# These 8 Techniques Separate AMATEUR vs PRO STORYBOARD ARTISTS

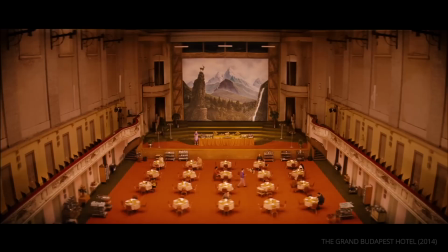4:04 They can be shot with a locked-off camera, or, as in this case from Lord of the Rings,
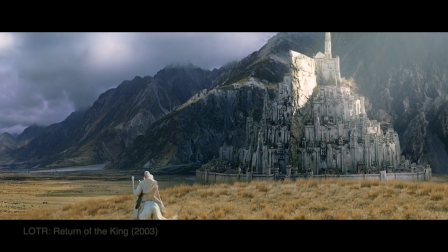4:09 a moving camera that slowly reveals the location, almost like an in-camera wipe.
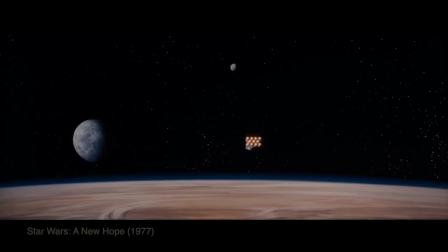4:15 What's great about these shots is how efficiently they communicate information.
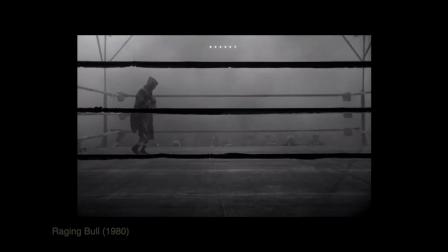4:20 So instead of having characters awkwardly explain where they are or what time it is, you just know it.
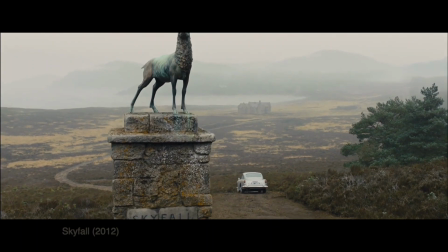4:29 In fact, one of the golden rules of filmmaking is to always show something to your audience rather than just telling it to them. That's the power of visual storytelling right there. Moving in a touch closer, we have the wide shot, also referred to as a long shot. This is where your subjects are visible in full, but they're still shown in relation to their surroundings.
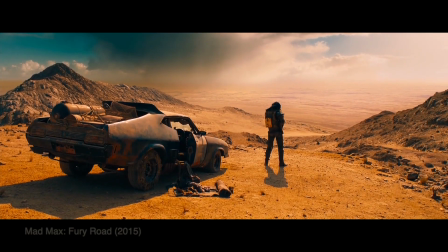4:54 Now, the environment still plays an important role here. Wide shots are like the workhorses of filmmaking.
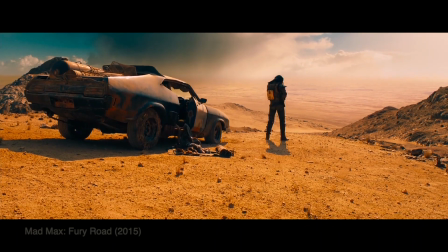5:03 They let your audience take in everything at once, the characters, their surroundings, and how they all relate to each other.
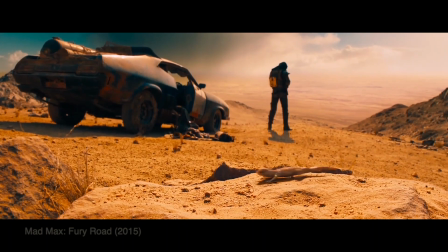5:11 It's about showing your characters as part of their world. These shots are particularly useful when you want to show movement across a space,
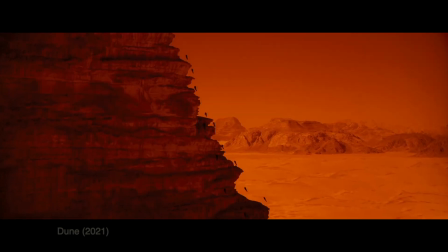5:20 when there are multiple characters all within the frame, or when the location itself is important to the story.
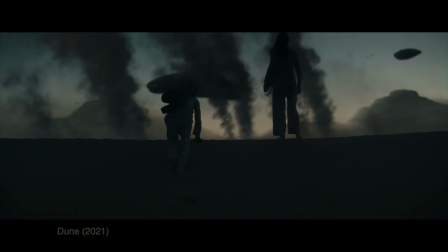5:27 Think about characters coming upon a new, impressive environment.
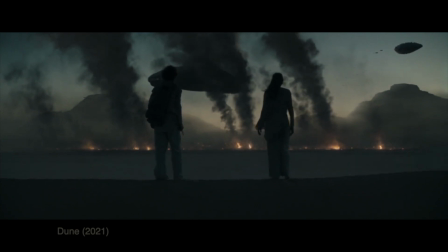5:32 A wide shot captures both their reaction and what they're reacting to.
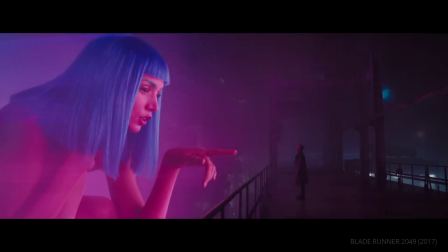5:37 When viewers see a wide shot, they get context. And this allows them to better understand not just who your characters are,
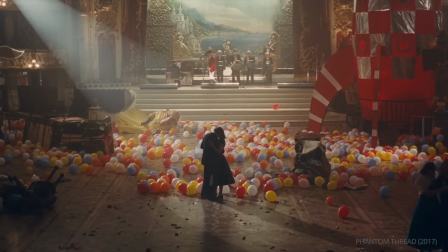5:45 but where they are and how they fit into that space. So in essence, a wide shot is about showing the relationship between a character and their environment. Now we're getting closer to our subject with the full shot. Just like it sounds, a full shot shows your character's full body from head to toe, and it's all about capturing their physical presence, how they move, their body language, and their gestures.
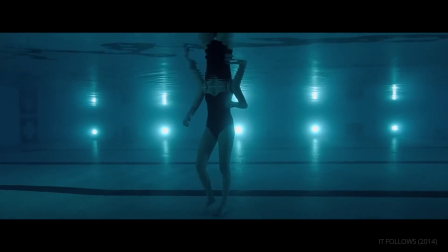6:17 Full shots are perfect when you want to focus on a character's actions or movements.
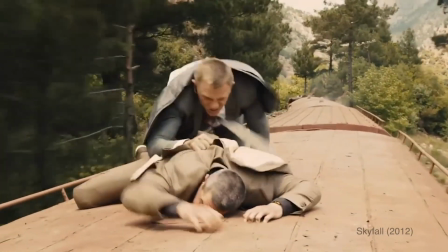6:23 Maybe they're dancing, fighting, or just have interesting body language that tells us something about who they are.
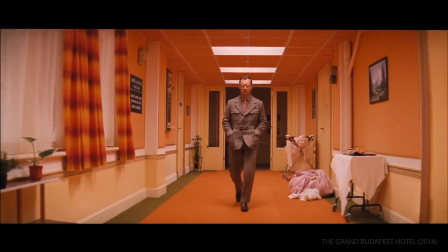6:31 When you see someone nervously pacing or confidently striding into a room, that's often shown in a full shot.
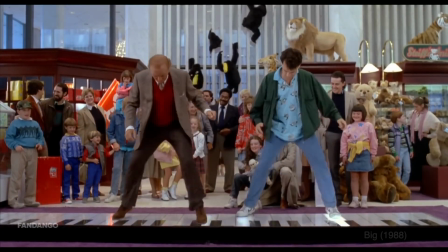6:39 Now, what's interesting about the full shot is that it's still wide enough to show some environment, giving context to the character's actions,
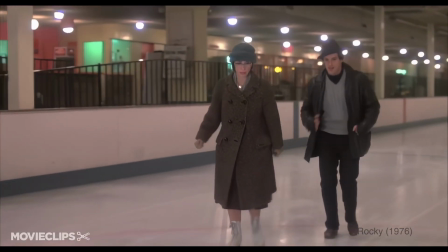6:47 but at the same time, close enough that we can start to connect with them as individuals.
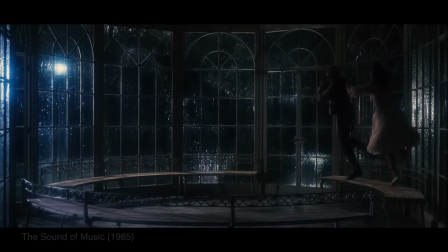6:53 It really strikes a nice balance between showing the scene and focusing on the character. These shots help the audience understand physical relationships and actions,
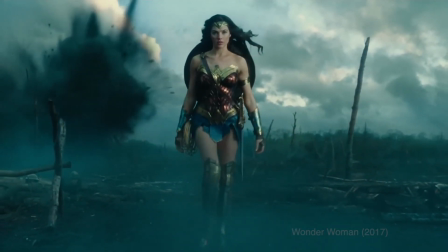7:03 while at the same time keeping enough distance to see the full physical impact of a moment. The Cowboy shot is a really cool name for a framing technique with an interesting origin story.
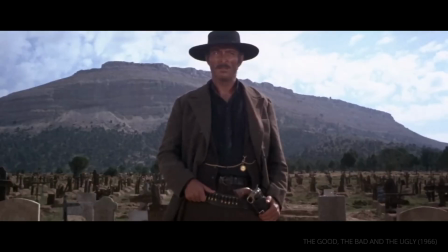7:18 As the name suggests, it originated in Western films, but it stuck around because it's just so damn useful.
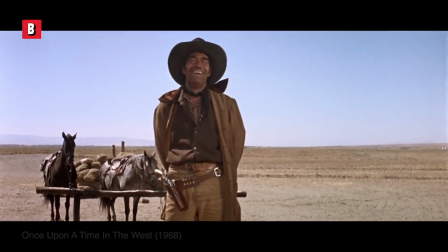7:26 This shot typically frames a character from mid-thigh or knees up.
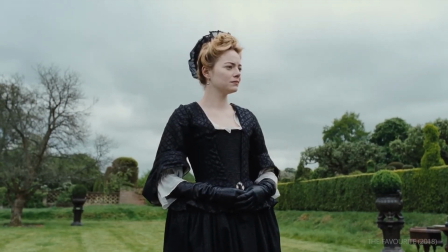7:30 It got its name because it was perfect for showing cowboys with their hands hovering over their holsters, ready for a gunfight.
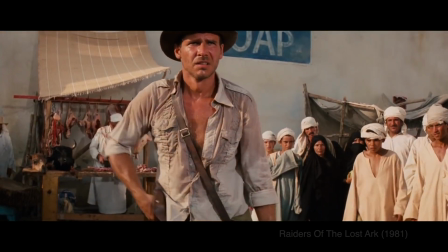7:37 It captures both the character's face and their hands, which is exactly what you needed for those tense showdown scenes.
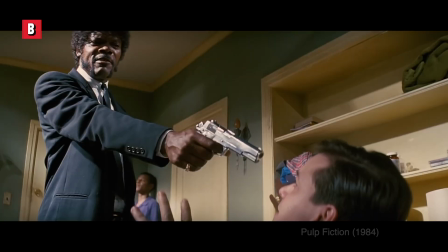7:45 What makes the cowboy shot so powerful is its versatility. You don't have to go as wide as a full shot to show what the character is doing with their hands, and you don't need to cut to a close-up to see their facial expression. The cowboy shot gives you both. It's that perfect middle ground that shows both emotion and action in one frame.